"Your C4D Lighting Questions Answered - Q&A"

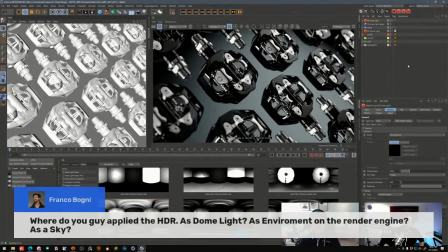3700s
So that way you don't have to restart there, and we could send Franco and anyone else looking to do this, but for your renderer and how to set it up, just check those videos out.
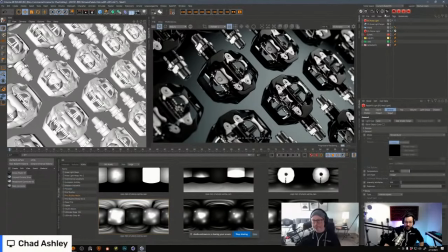3712s
Yeah. Sorry, Chad. I didn't mean to interrupt there. I just saw a nice question there.
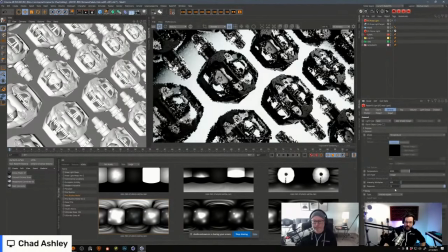3719s
What you reminded me of was gradient, right? You said the magic word. And you said it a little bit about lighting things that are reflective. It's always about the contrast, and it's always about sweeping the light across.
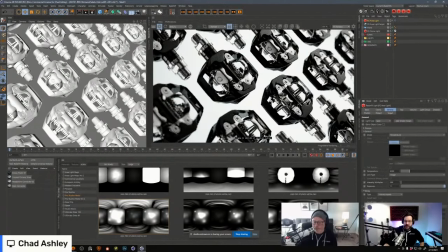3733s
And if you ever see a render and you're like, that looks too flat or too boring, it's usually that the light is hitting everything at the same angle and giving it all the same shape. And as soon as you could have contrast and gradient and say,
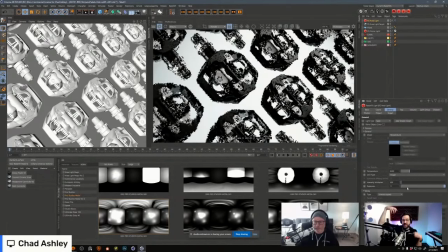3746s
this is the obvious dark side of the object and this is the obvious light side, more you could do that and play with it, the more contrast you're going to create, and the more differences between black and white and different colors you're going to create.
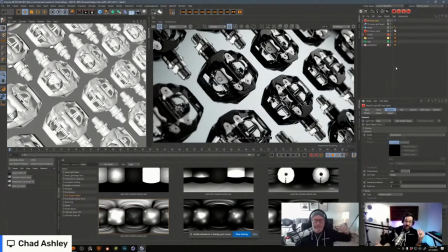3762s
And honestly, the more your eye is just attracted to it. It's how eyes work.
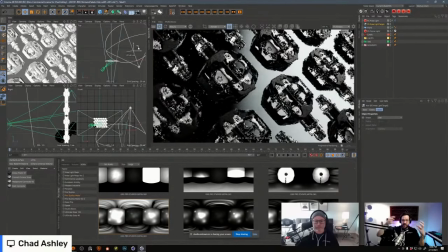3768s
We only see contrast. The differences in shapes and how things are there only exist if there's contrast in lighting.
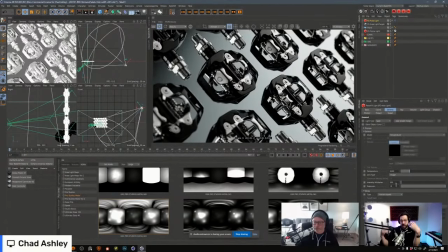3776s
So the more that you can add contrast, the more interesting it looks, and the more complex it looks, like for example in this scene. In fact, even as a anti-example, Chad, now that you have this beautiful render,
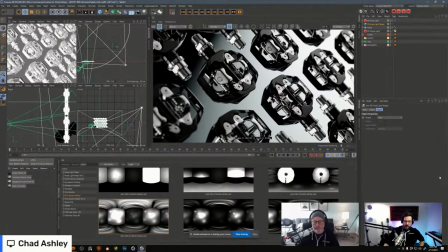3790s
can I ask you to like mess it up and do a really flat front lit look with this same angle? Sure. So we can all see, you know, like this is a really nice backlit,
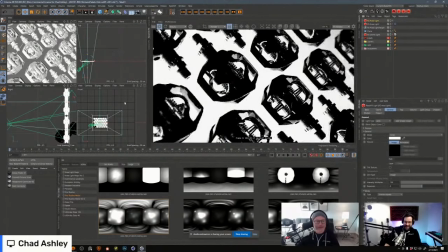3804s
or even what you had there with this literal silhouette has like a vibe to it. Yeah. But now show an overly front lit scene, which a lot of us fall into,
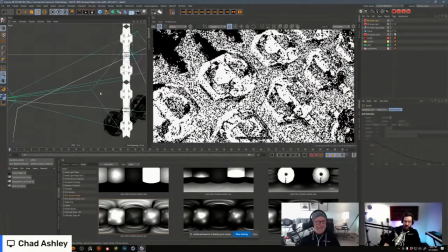3815s
and what that could feel like, so that we know when it's there and how to avoid it too.
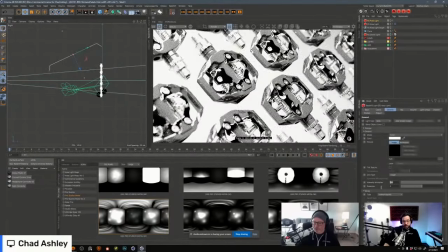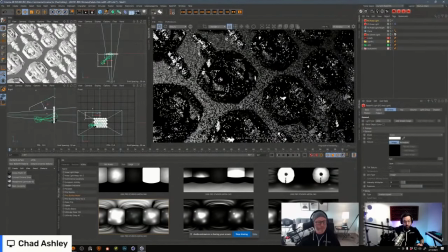3827s
Yeah. So what do you got? You got area light going on. Yeah, bringing it up in the front.
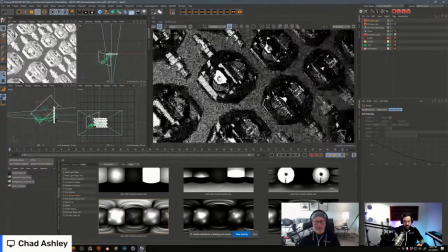3834s
I'm just gonna like kind of point it from the camera POV.
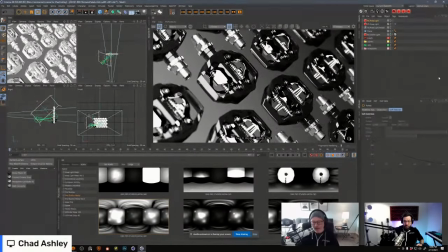3839s
Yeah. And even this is not that bad. Like I could work with something like this, but if you take away our backdrop, and now it's looking pretty bad.
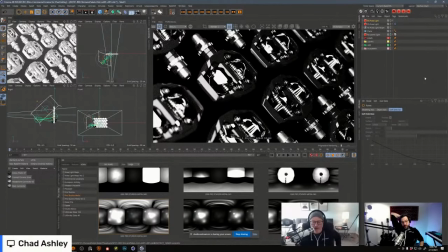3850s
Like now it looks very like default lit kind of a thing. Exactly. Default light. But you could make some, even like just like putting on a background and letting that fall off naturally is great.
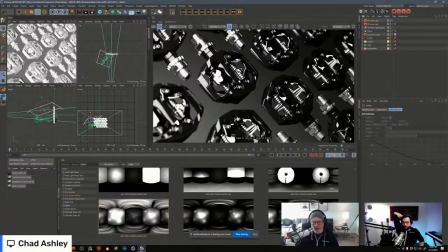3866s
But now the problem with this area light is that it's just a flat color. It's just not, there's nothing, there's no detail to it right now.
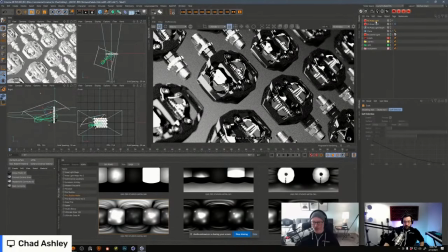3874s
So if I bring the scale of this light, you notice how the intensity goes up because bigger light, more light, you know?
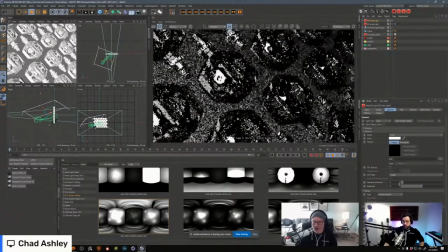3880s
So we'll bring that intensity down a little bit. And now if we wanted to make this, even this kind of garish lighting look a little bit better, I would throw area light maps onto it.
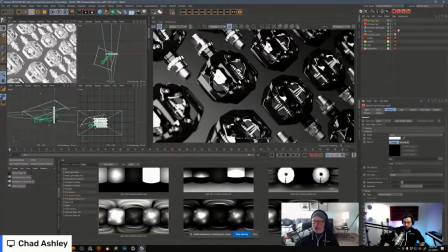3891s
So I'd throw an HDRI link tag onto that light and then grab that light's texture, dump it into the HDRI link tag, and now jump over to area light maps.
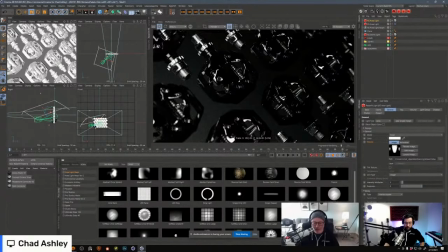3900s
And let's pick a texture for our light. I'm going to use a softbox. And let's also make sure that that is going to be using preview resolution. Okay, so now it's kind of difficult to see, but if I scale this light up a little bit more, I think it'll be easier.
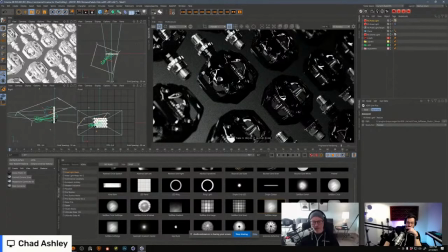3920s
So now we don't have a single value representing this entire light. It's not a white box anymore. This box actually has this texture on it.
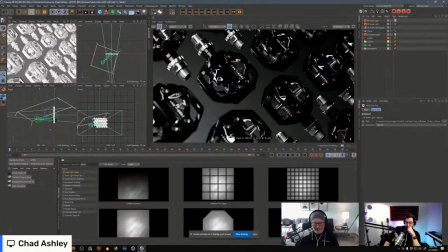3929s
Let me get down there. It has wrinkles.
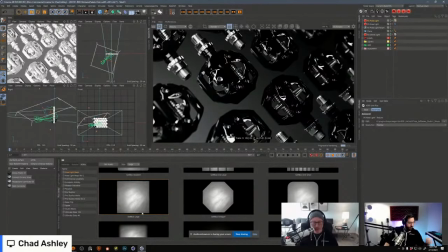3932s
This is actually a real photograph of a light of a softbox, an HDRI, that now is mapped on this area light using our plugin HDRI link. And what that does is it's going to emulate that studio softbox.
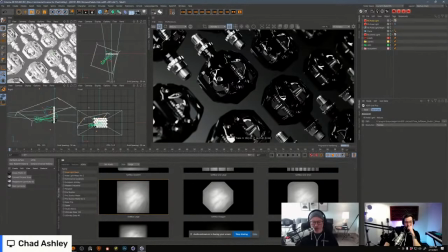3945s
You're going to pick up those reflections in those reflections, some of those wrinkles and that gradient that happens at the center.
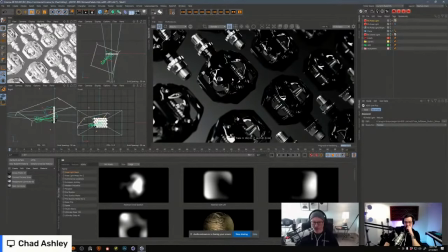3951s
And another one of my favorite ones to do like stuff like this is use these abstract light maps here. Like this one here is great because it just kind of creates this like blobby gradient that just looks great on metal. So if I take that guy and I scale it up and maybe move it, rotate it a little bit.
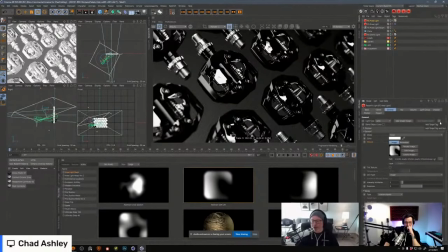3969s
Another thing that I like to do, I don't know if everybody knows this trick, but this little fly down here will add a target and a null to my area light in Redshift. So that way I can just select my target and move my target to where I want to point my light.
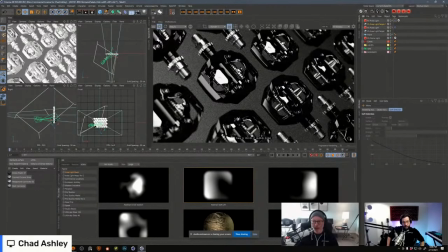3983s
In our case, it's going to be right there. And now I'll grab my light and I'll maybe move it up a little bit.
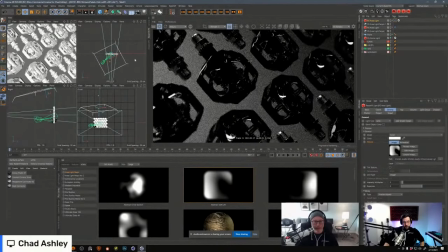3990s
I'm going to do like a top light. I think that would look pretty cool. I'll kind of push it off that surface a little bit. Now I'm just working on this rim right here. And that's really what a lot of this kind of shots are, is like you're just crafting the shape through reflections and trying to get the look that you're after.
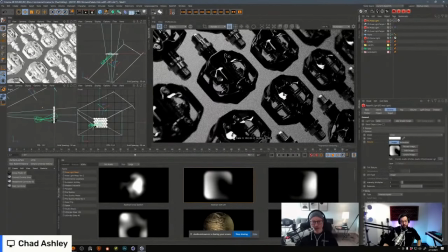4009s
So this light might be good, but I might want to make it a little bit longer so that that reflection goes a little bit further over that petal. And that's looking pretty good. But now notice how the chrome doesn't look chrome anymore.
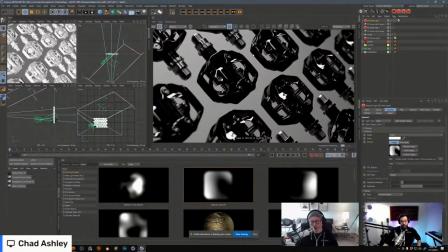4023s
You see, it looks like black. You can't tell the chrome from the black painted metal, right? And that's a problem because obviously there's no such thing as like a completely black void studio. If I shot this in a studio and I rented a studio and I put a big softbox above it
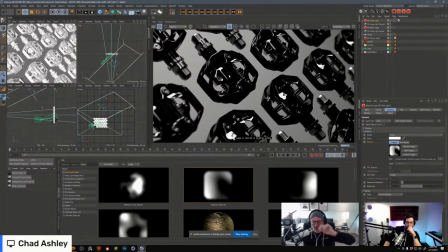4041s
and I threw a piece of like fabric behind these pedals in the warehouse, there's still light. There's still the guy standing in the back drinking a coffee. There's still a door open somewhere. There's something back there that's going to reflect in that metal.
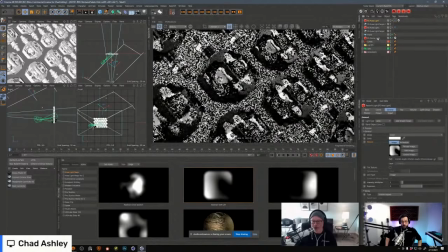4057s
So that's when I'll use like a dome light or an HDRI just to give us some of that detail back.
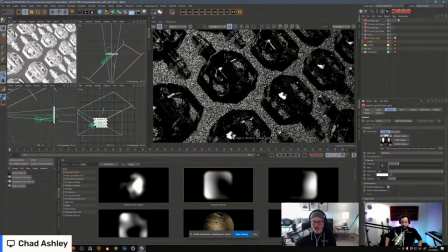4063s
And I'll bring the exposure on that light down by like maybe 5 stops. And maybe that's too far.
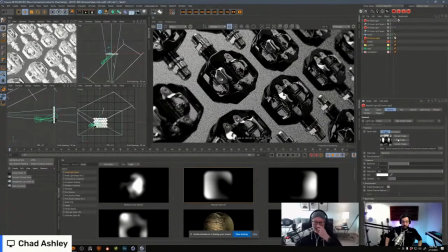4069s
Maybe like not so many stops. But notice now we've got detail in our metal, which we didn't have a second ago.
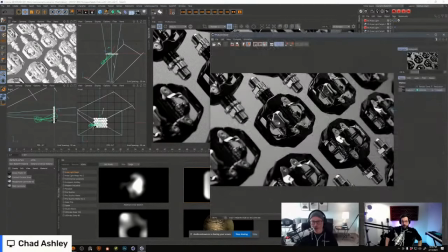4077s
I'm just going to go ahead and send this to the picture viewer so we can really see what that means.
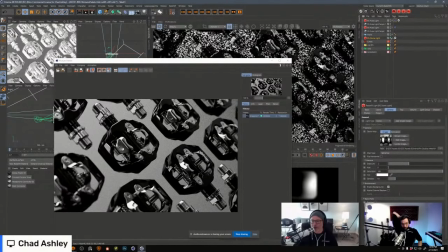4081s
So let's turn that light, not the area light, turn off that dome light, which is going to be kind of our fill reflection.
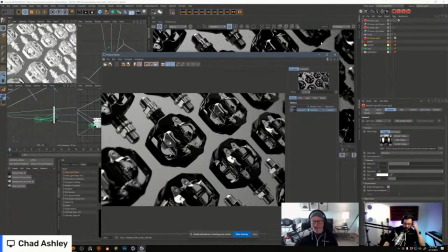4087s
So we'll let that converge for a second. Yeah, you're reminding me too of something that I do a lot. I know you do too, which is when is an HDRI not enough?
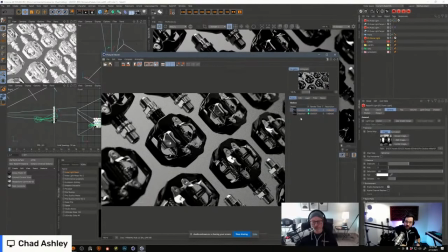4101s
And HDRI is, like you said, with that really natural render you were talking about before, that photo, they could do a lot.
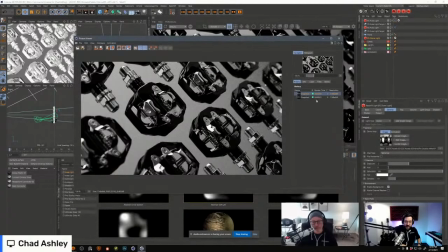4110s
But whenever an HDRI is not enough, it's often that you just need like one more light. And so in this example, you have some nice general gradient reflections around, but then you specifically,
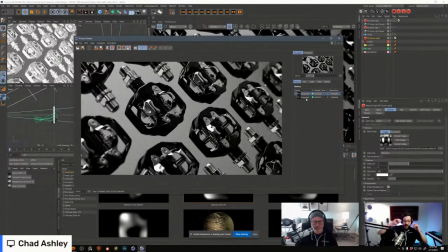4123s
and you as an artist should think like this too, you specifically wanted a big, nice gradient across the top of that petal. So you brought a real light out. When I say real light, I mean an area light that is super controllable exactly where it is in 3D to get your
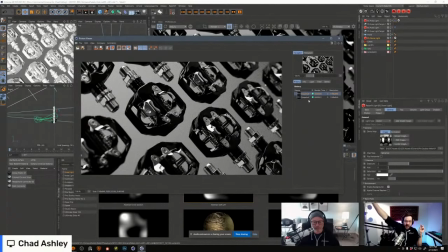4140s
creative moment there that you wanted or the client wanted. But then you relied on an HDR to kind of fill in the details, or if it's an outdoor scene, to maybe give it that like there's trees around and there's a sky around kind of feel. but then you're still in control by art directing one or two lights.
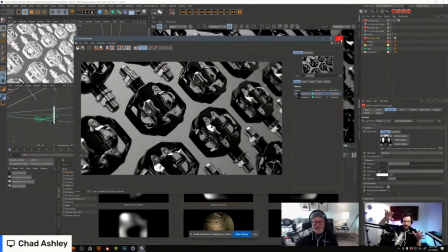4158s
And I know it's something you taught me a lot how to do, and it's something I'm reminded just watching you do this as well. Yeah, I think just by, you know, using HDRIs to fill stuff in or set the mood,
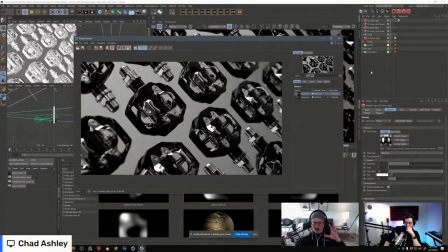4174s
and then using area lights to really direct the viewer's eye, because obviously an HDRI is not going to,
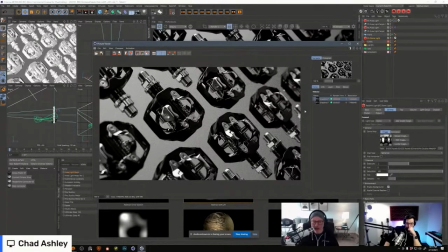4180s
it'll be hard to get the exact placement of highlight that you want using an HDRI. You could get pretty damn close, and sometimes it's enough, but sometimes you just need that extra bit of control, which is kind of nice to be able to have that.